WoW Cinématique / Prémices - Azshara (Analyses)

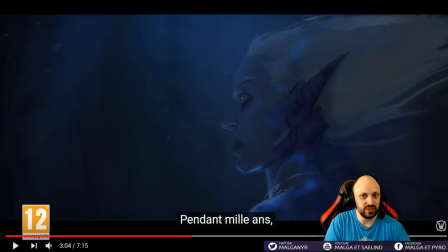31:56 L'idée c'est de faire un truc vague en mode pendant des milliers d'années je t'ai observé. Pendant 1000 ans, c'est-à-dire qu'est-ce que tu foutais avant?
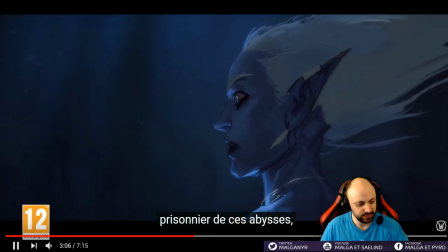32:01 Bon, il y a une petite erreur là-dessus, c'est un peu dommage, mais ça change pas grand-chose. Alors, ce qui est intéressant, c'est que Nisat,
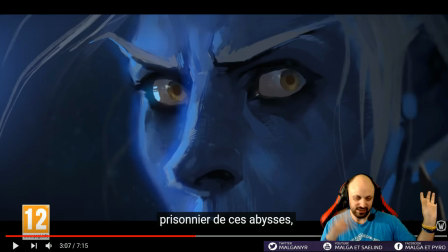32:08 et c'est là où on voit que c'est un dieu très ancien et une reine très puissante, une impératrice presque, on pourrait dire, qui vont. Alors, moi j'avais l'impression, ça c'est presque à montrer dans les écoles de commerce, c'est-à-dire profiter de chaque argument adverse pour pouvoir le contrer, etc.
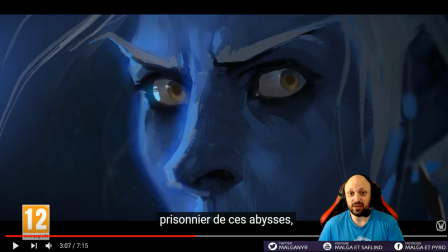32:25 Parce que là, concrètement, c'est du marchandage. C'est la vidéo capitaliste la plus pure, non pas du tout, non, mais c'est vraiment du marchandage, c'est du commerce. C'est du commerce que les deux se donnent. La différence, c'est que c'est des milliers de vies qu'ils sont en train de s'échanger.
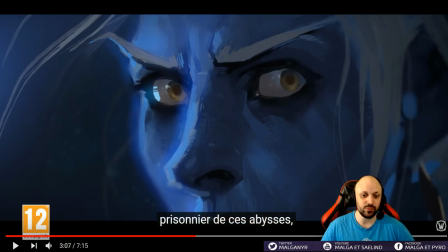32:40 Mais du coup, Nisot montre une de ses faiblesses et il dit « je suis prisonnier de ses abysses ». Gardez-le en tête puisque Ashara va l'utiliser, bien entendu, à son avantage.
Je t'ai observé.
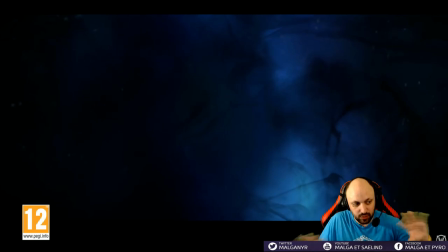32:52 On est complètement dans des négociations. Là, c'est vraiment un jeu de dupes qui se crée entre les deux.
Jusqu'au fond de ton nez.
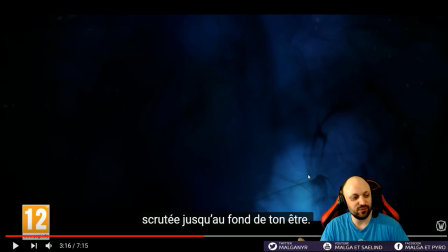32:59 Bon, là, c'est le côté, voilà, c'est le côté aussi Lovecraft. On a cette espèce de brume noire. On va beaucoup jouer avec les couleurs et le même le montage de la vidéo doit vous mettre mal à l'aise. C'est normal que ça vous mette mal à l'aise. Entre les jumpscares, entre l'ambiance sombre, entre les plans très serrés au niveau des yeux, ensuite un plan large.
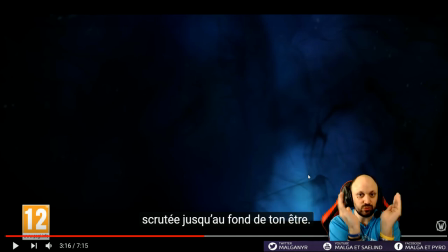33:19 Parce que le plan serré en mode tu es comprimé, t'arrives pas à respirer, t'arrives pas à bouger. Et d'un autre côté ensuite on te met un plan large mais avec un seul personnage et un fond énorme pour te montrer aussi l'ambiance et l'échelle en fait de ce qui se joue. C'est très intéressant je trouve.
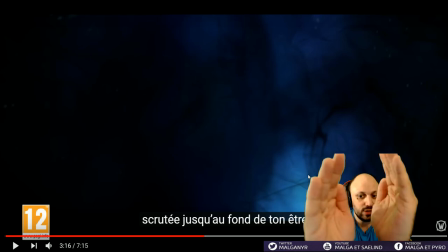33:36 Le côté on te zoome sur la tronche en mode ah regarde.
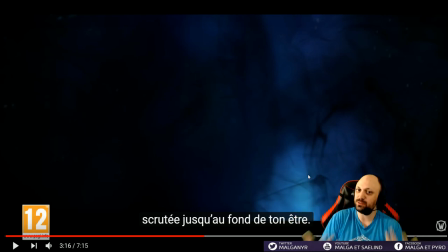33:40 Et ensuite dans l'immensité un peu de l'espace, ça fait un peu, vous savez, l'immensité de l'espace où tu te dis, ah, t'es rien du tout là-dedans. Il y a ces deux jeux-là qui marchent très très bien, et aussi les petits jumpscares avec la musique, voilà, le petit jumpscare avec l'espèce de piranha,
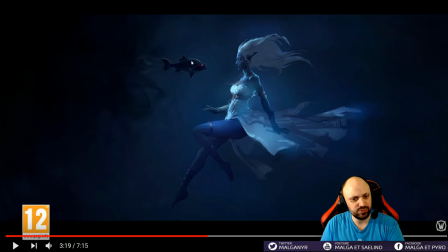33:54 qui, d'ailleurs, ça me fait pré-penser au poisson cuirassé, ce qui pourrait être aussi une petite représentation du fait que, voilà, il vient d'un autre temps, en fait, il vient d'une époque, c'est comme si, voilà, vous aviez un monstre qui datait de la préhistoire qui revenait. J'avais un peu le sentiment comme ça, je sais pas si c'est voulu, parce que ça fait très,
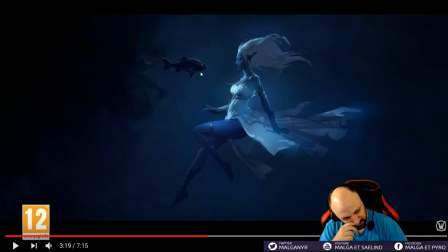34:14 le piranha, j'ai oublié, c'est le piraroku, un truc comme ça, le piranha très vieux, là, qui date des dinosaures. On voit le côté lumière, hein. Je rappelle qu'Ashara, l'un de ses titres, c'est La lumière des lumières, qui va devenir La lumière des abysses, un truc comme ça d'ailleurs. Mais on la voit quasiment très sexualisée, Ashara, forcément, elle a toujours porté des tenues très minces.
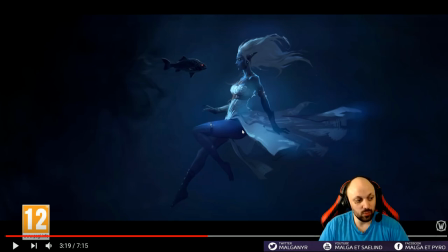34:34 C'est presque qu'elle est en nuisette non-stop, hein, Ashara, pour vous montrer le côté... elle est forte partout, en fait, elle est bonne et... Enfin, mauvais choix de mots. Elle est divine dans tous ses aspects. C'est la mage la plus puissante, c'est la plus belle, c'est la plus... waouh, enfin...
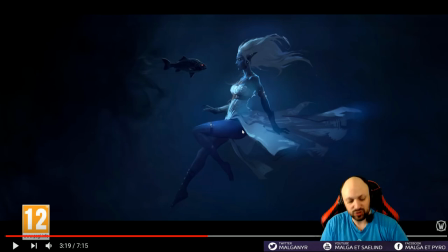34:48 Son peuple est presque amoureux d'elle en fait, c'est assez impressionnant. Et elle entretient cette relation très malsaine en fait, hein, à Ashara.
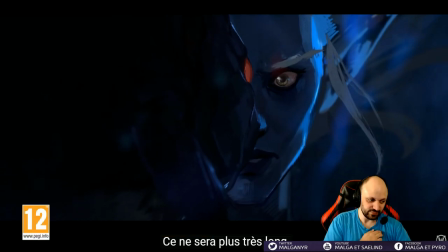34:55 Et on voit la négociation. Ce ne sera plus Nisat qui se met sous son premier apparence.
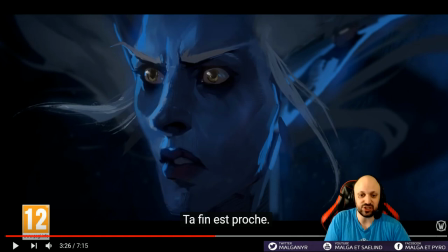35:01 Donc changement de voix, hein. Tout à l'heure il a utilisé la voix d'Ashara. Là maintenant il utilise une voix très mielleuse, on va dire.
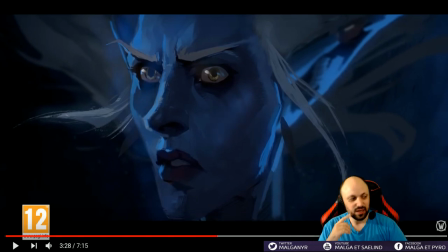35:07 Donc là, pourquoi la négociation est comme ça? Nisat maintient en vie Ashara et lui dit bah de toute façon, va falloir, parce que apparemment, donc il faut quand même que Ashara accepte de servir Nisat, il peut pas forcer un personnage aussi puissant, il peut pas lui forcer la volonté. Et du coup, Nisat lui dit, bah écoute, regarde tes options, t'en as aucune.
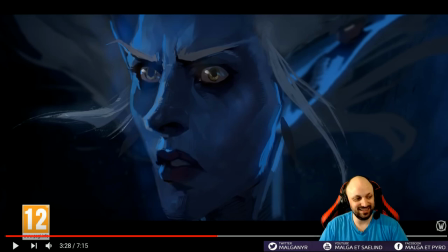35:25 Donc rejoins-moi, sinon t'es morte. Et c'est là où on voit qu'Ashara est douée quand même.
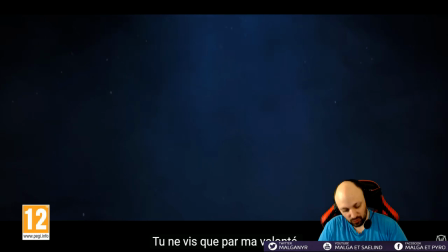35:31 Que par ma volonté.
Voilà, il m'explique, voilà, tu ne vis que par ma volonté.
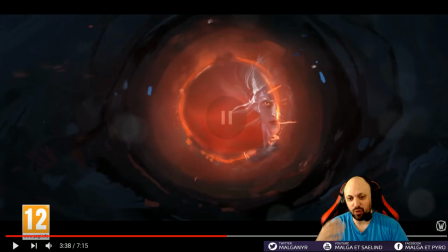35:38 Encore une fois, l'œil, le jugement.
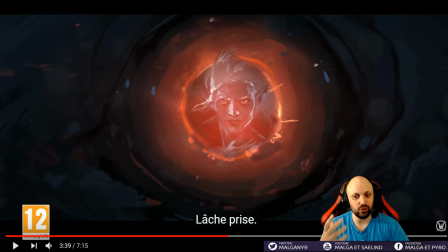35:41 Et là, l'œil sombre, hein, l'œil vraiment, on sent le côté obscur des dieux très anciens. Avec ce qui est très intéressant, c'est qu'il n'y a pas du tout d'apparence violette. Et ça me fait plaisir parce que malheureusement avec Légion, on avait vu que voilà, les démons c'est vert, c'est tout.
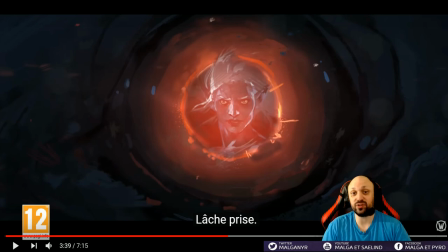35:56 Il n'y a pas de démon bleu, il n'y a pas de... Alors ce qui est complètement con, Sargeras c'est rouge, Kil'jaeden est rouge, Archimonde est bleu. Donc il n'y a pas de vert là-dedans. Et c'est vrai que malheureusement Légion a...